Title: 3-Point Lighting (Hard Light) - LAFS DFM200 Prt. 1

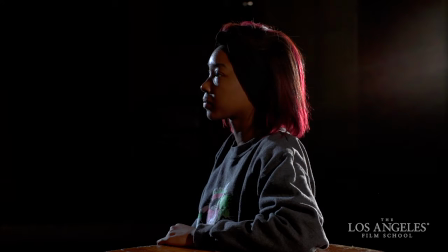And if we were to knock the value of that down even more, go ahead and turn back to camera.
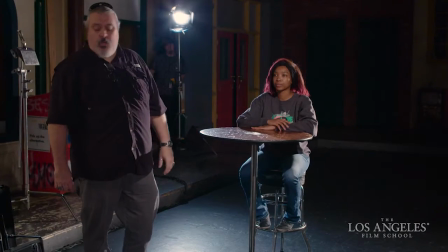If we were to knock the value of that light down even more, why don't we hold a little something in front of it like a silk maybe.
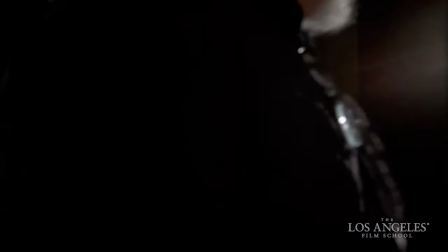See what happens.
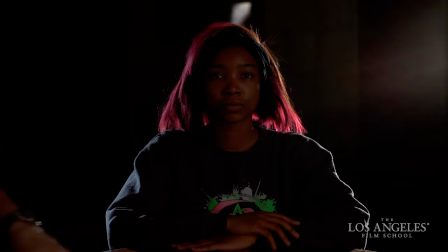That's really getting dark now, we'd have to pull the wire out to do the silk. You get the idea, we can start changing the value of what the light looks like by manipulating the position of the key light. Go ahead and pull the silk back out.
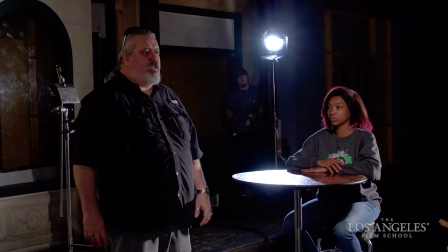Let's go ahead and pull the wire back out as well and move that key light to a couple more spots and see what the effect is.
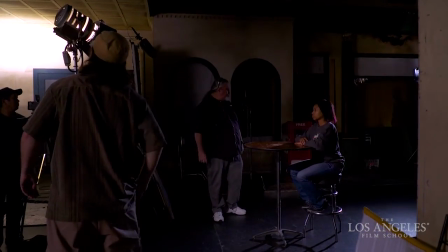Sean, if you can go ahead and whack your light back onto the background. Go ahead and add your blue gel back to that.
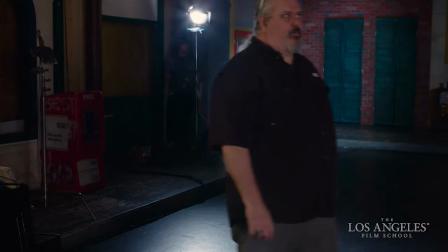Let's pull out your scrims and let's add some of that diffusion we've got in here.
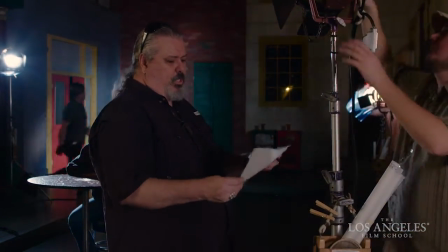We've got some Q16, which is full white diffusion. And we're just going to peg this to the barn doors, I think,
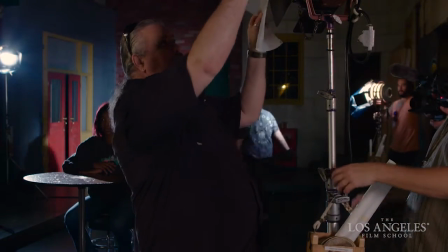and see what happens when we'd reduce the output of the light, again, by 50%,
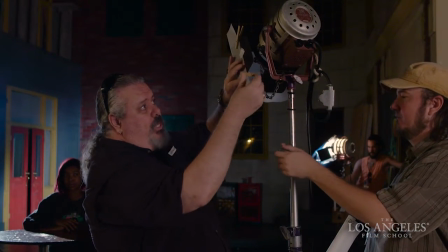but by using gel instead of a scrim. Now, when you use diffusion gel instead of a scrim, you're gonna get a softer output in that fixture.
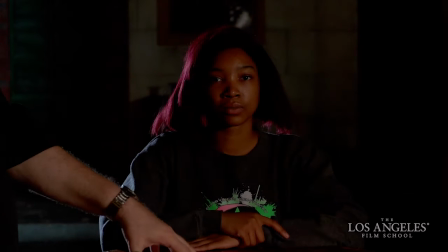Watch your eyes. And you're gonna get a lower contrast as well.
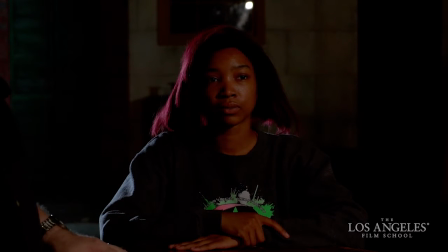And that's starting to look very interesting on Kayla right there.
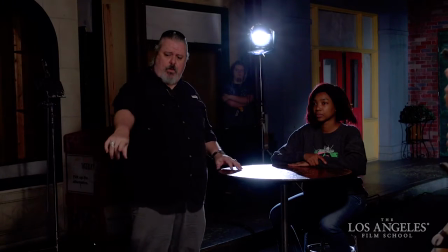If we come around now, keep it nice and high, but come around camera right of our insert camera,
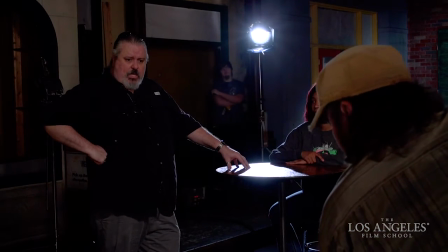which is basically six o'clock on our shot clock
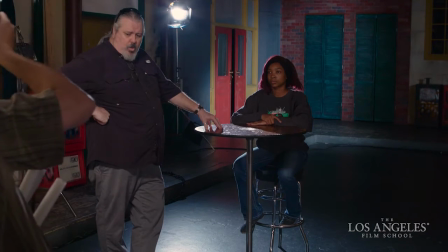and almost full frontal on Caleb in that position.
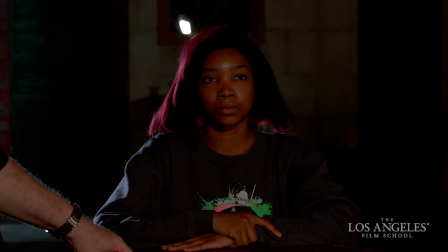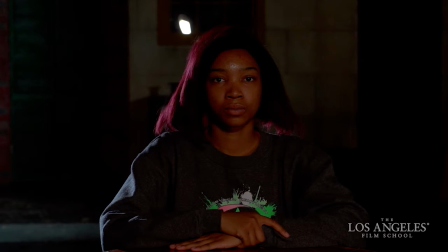Now if we go ahead, John, wing your double back cross in.
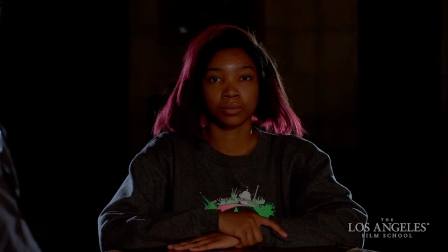Now we've got another look all together.
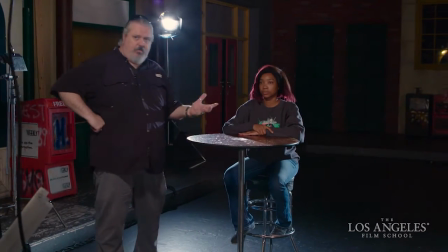this is approaching what comedy lighting is trying to achieve by having an even front fill and a double back cross so
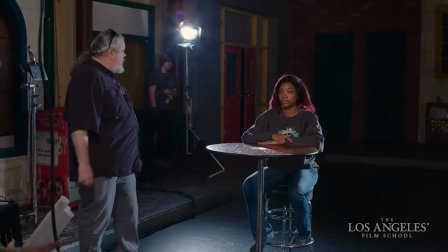that if you guys each add a piece of 251 diffusion to your backlight if
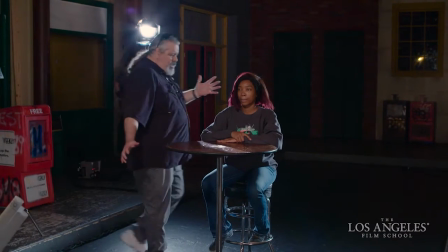Kayla decides to move within this space she's got a great deal of range that she can move in when the double back crosses are
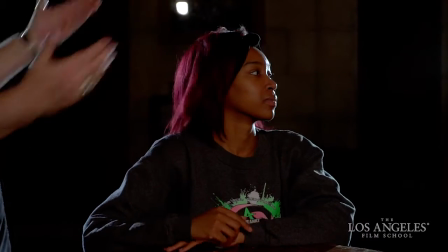covering her she looks my way she's covered she looks in the direction of another actor she's covered and as she wanders into this space she has a great deal
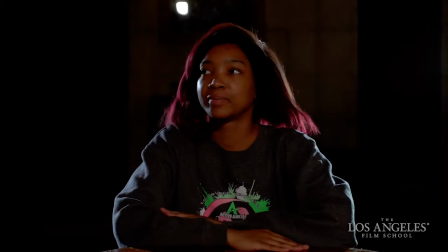of range of movement that she can affect because we have flat front fill going on in the double back cross.
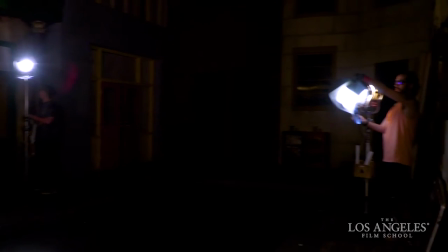And then we just soften up the effects of the double back cross by adding diffusion to our back bites.
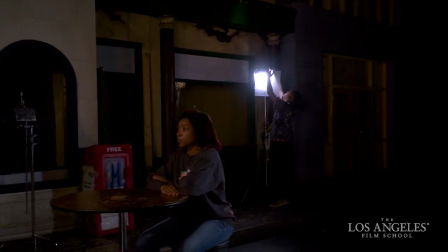Now we started our exposure at a 5.6 and what we're probably going to have to do in order to
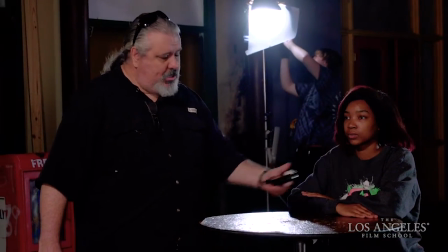finish the effect of making this a comedy lighting setup is now open our lenses and key at a 2.8.
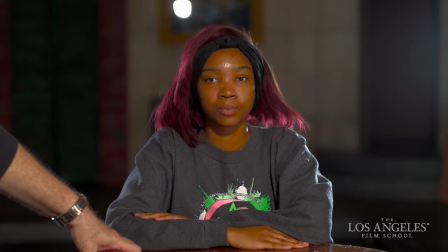And when we do that, we should get more of the comedy looking effect.
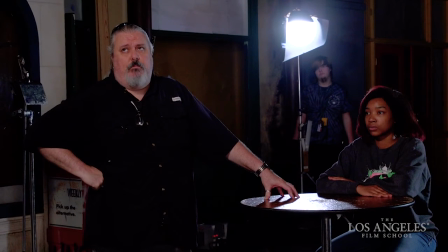What I'd like to show you now is I'd like to modify our key light.
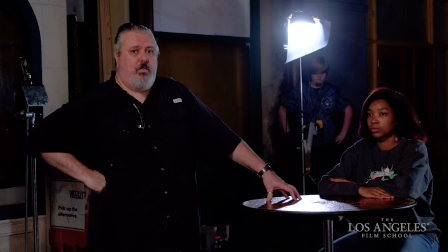In other words, I'd like to change the output quality of the key light and continue to use my back lights and my background light and just show you the effects of changing the key light out from a hard source to we've gone to a diffuse soft source.
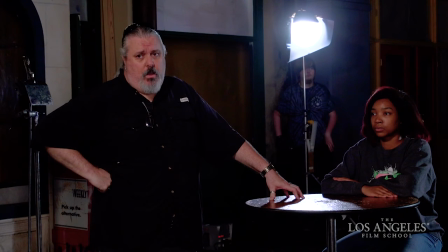I'd like to go to a softbox or a light modifier and show you the effects of adding a softbox to the key light.